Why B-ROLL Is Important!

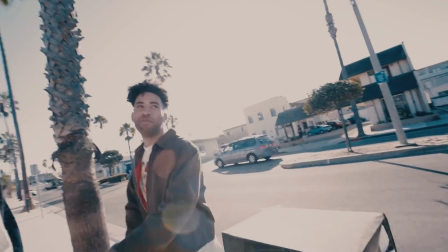BRoll, BRoll, BRoll, BRoll, BRoll, BRoll, BRoll, BRoll, BRoll, BRoll. What's up, y'all? Jakob Owens here for the Buff Nerds, and today we're going to talk about the importance of B-roll. Now you might be asking, Jake, what the hell is B-roll? Well, I'm about to tell you.
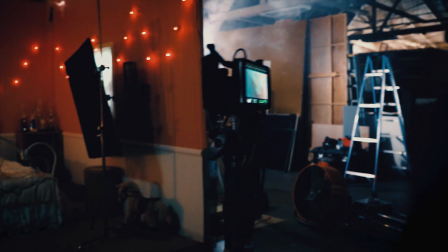And hand. Good. Flatten the hand and trying to reach through and grab.
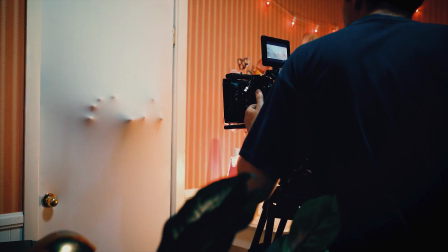Good. Two hands. Flat hands. Trying to push through.
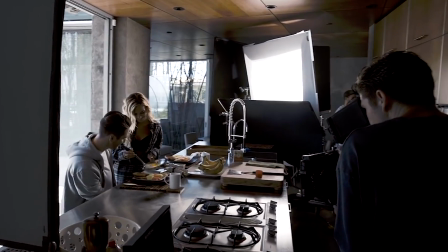B-roll is the additional video material that's cut together within the original content.
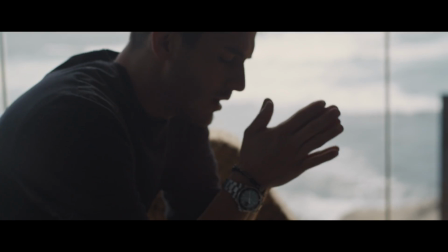It's used to supplement the storyline so viewers can see the visual information in more detail.
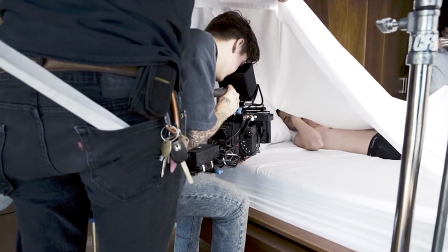It adds depth.
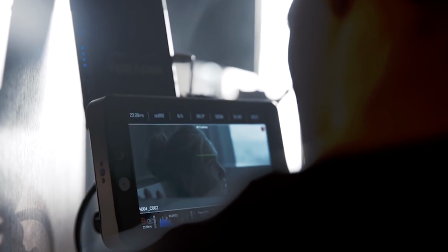B-roll is the extra footage captured to enrich the story that you're telling and to have greater flexibility when editing.
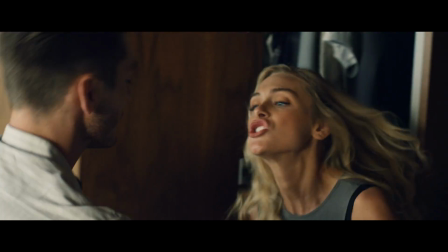Instead of featuring only talking heads on a video,
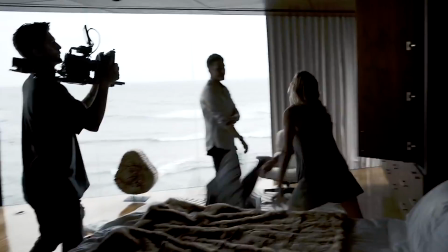you want to have other images you can cut away to that will add dimension or depth to your story.
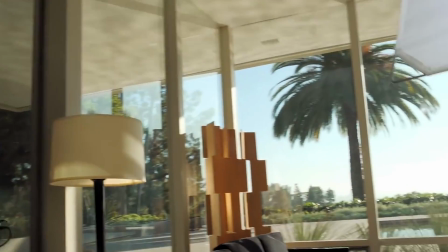One of the main things you need to know though is what kind of B-roll do you need for your project.
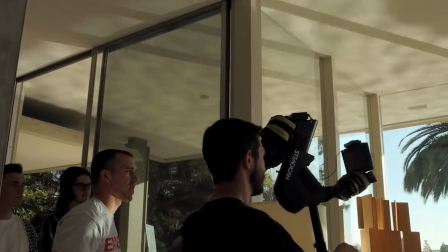Depending on the story that you're telling, whether it's a film, documentary, music video,
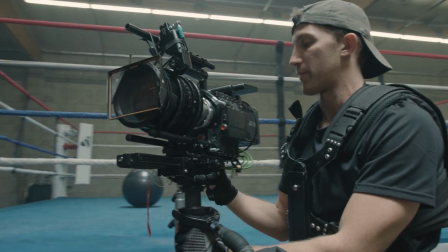you need to analyze and look at what B-roll would complement what we're putting on screen.
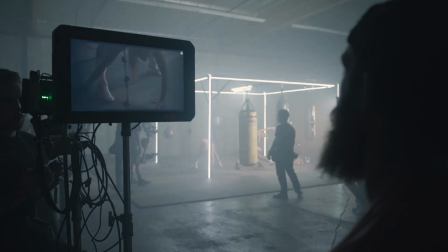Is it a lot of detailed slow-mo footage? Is it 24 frame cutaways as the car whips by a location?
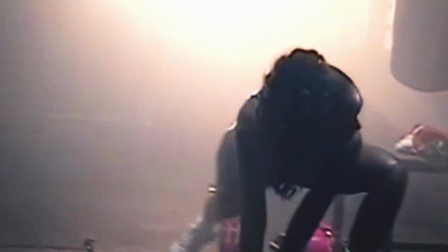You need to think critically about the B-roll you're going to shoot for your project.
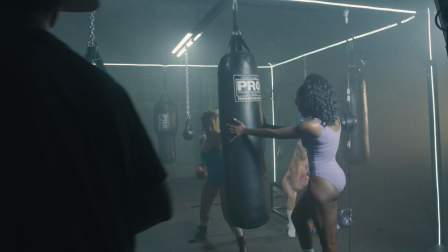So like when you're shooting a music video and there's just performance, you want to be able to change the pacing of things.
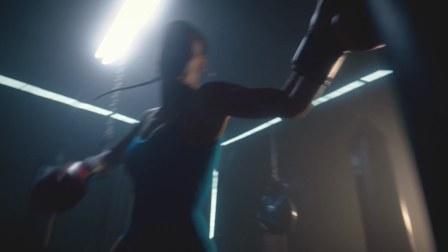You want to be able to slow it down.
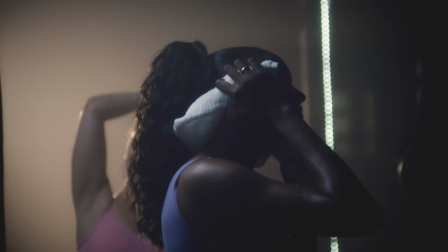So shooting a lot of slow-mo detailed B-roll in those instances, doing cool cutaways, product shots, artists in slow-mo,
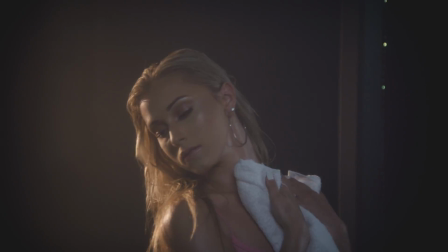details of what they're wearing or the setting is important to cut into this performance-heavy music video.
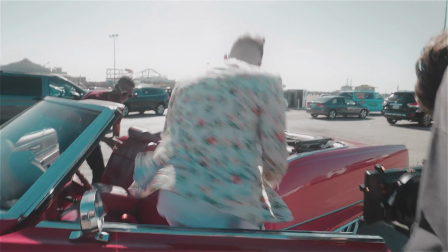So analyzing your project and what B-roll you would need is super important.
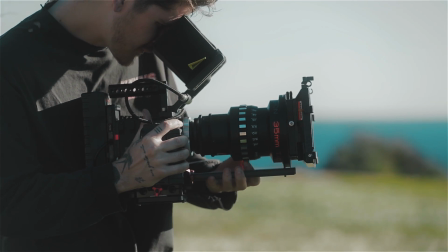And even when you think, yep, I got enough B-roll, just shoot a little more. It never hurts to have too much footage. B-roll can be used to complement your story or your visual, or also cover up a mistake.
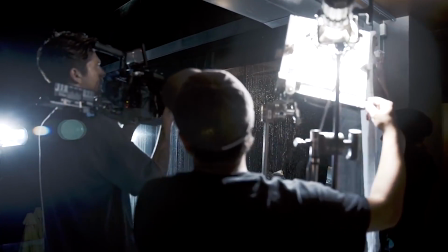If there's kind of a moment you missed or a scene you missed or little things, you can use that additional B-roll,
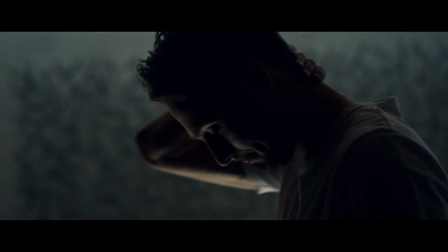that B-roll footage that you happen to grab to cover up those blank spots or those errors,
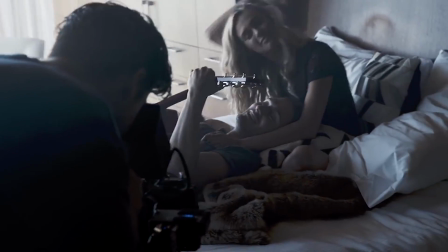or again, spots where it gets a little stale and boring. But B-roll is extremely important to any project.
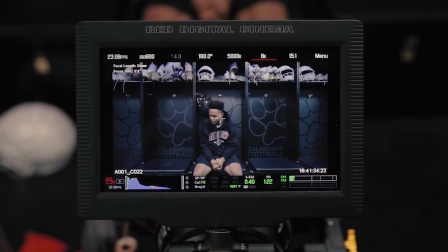When I'm filming my TV shows for the football show, we'll have a sit-down interview and we're interviewing our subject,
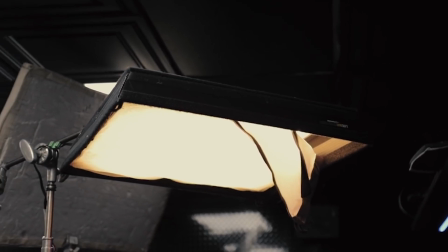and they'll be talking about certain things, growing up in the city, playing football with their friends,
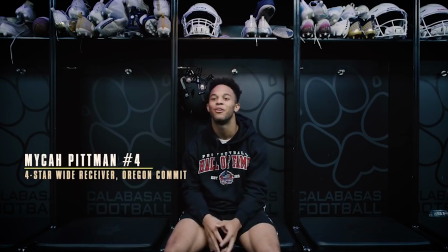practice. And so all of those things that they touch on, we have to go get B-roll moments for those things.
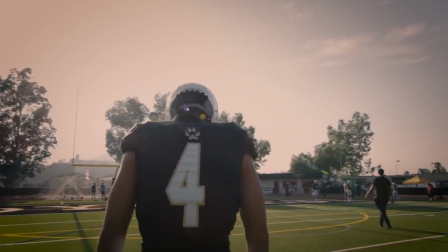So we'll go get B-roll shots of the city, grimy shots of LA, houses, street lights, all those things.
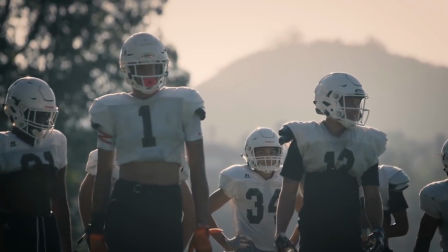When he's talking about football practice, getting B-roll shots of cleats, the football being hiked past, them running routes,
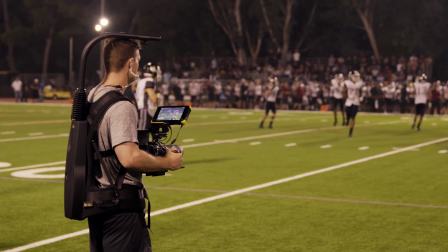all those B-roll moments to overlay onto what he's talking about, to give the story more context,
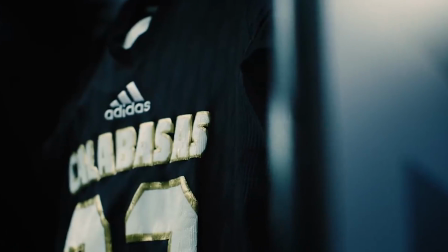more depth, create a visual for what he is talking about and what he's saying. Same thing with the baseball show that I recently filmed.
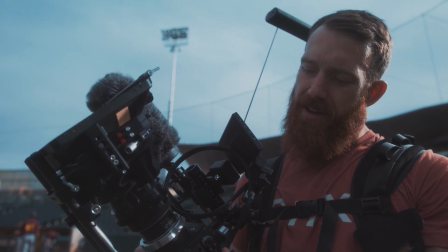When we're interviewing those people and they're talking about, their jerseys or their cleats or their bat they use or working out,
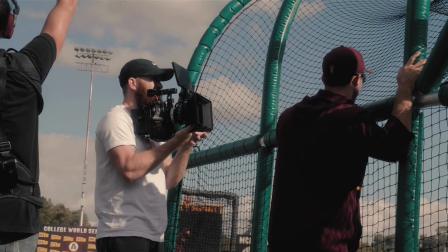we go and get B-roll moments of those things they're talking about so that we can overlay and edit.
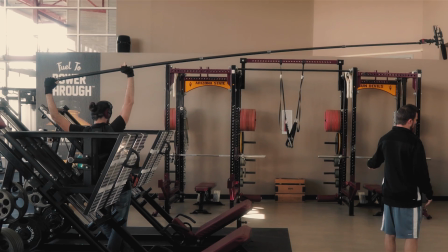And that really does add a lot of texture and depth to the story, but it also just creates an
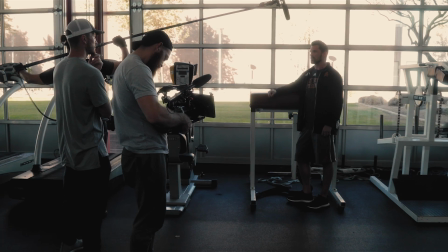unstale environment or viewing experience.
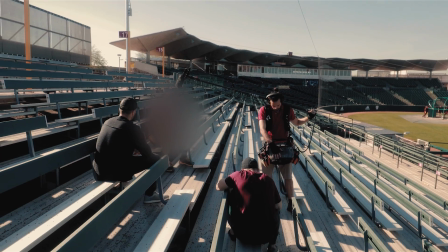If you're to sit there and watch someone just talking for 10 minutes about something without cutting away,
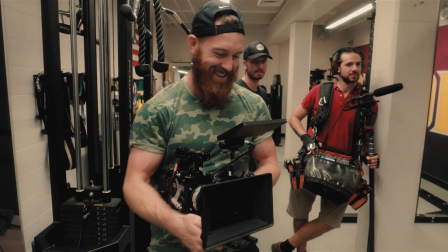so you have to have those B-roll moments to complement your project and add more depth.
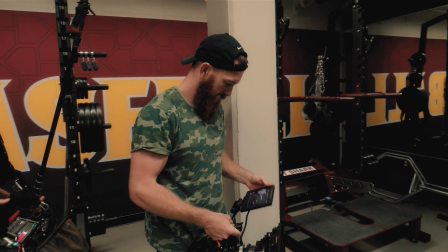It's absolutely critical, and it's something that can't be overlooked.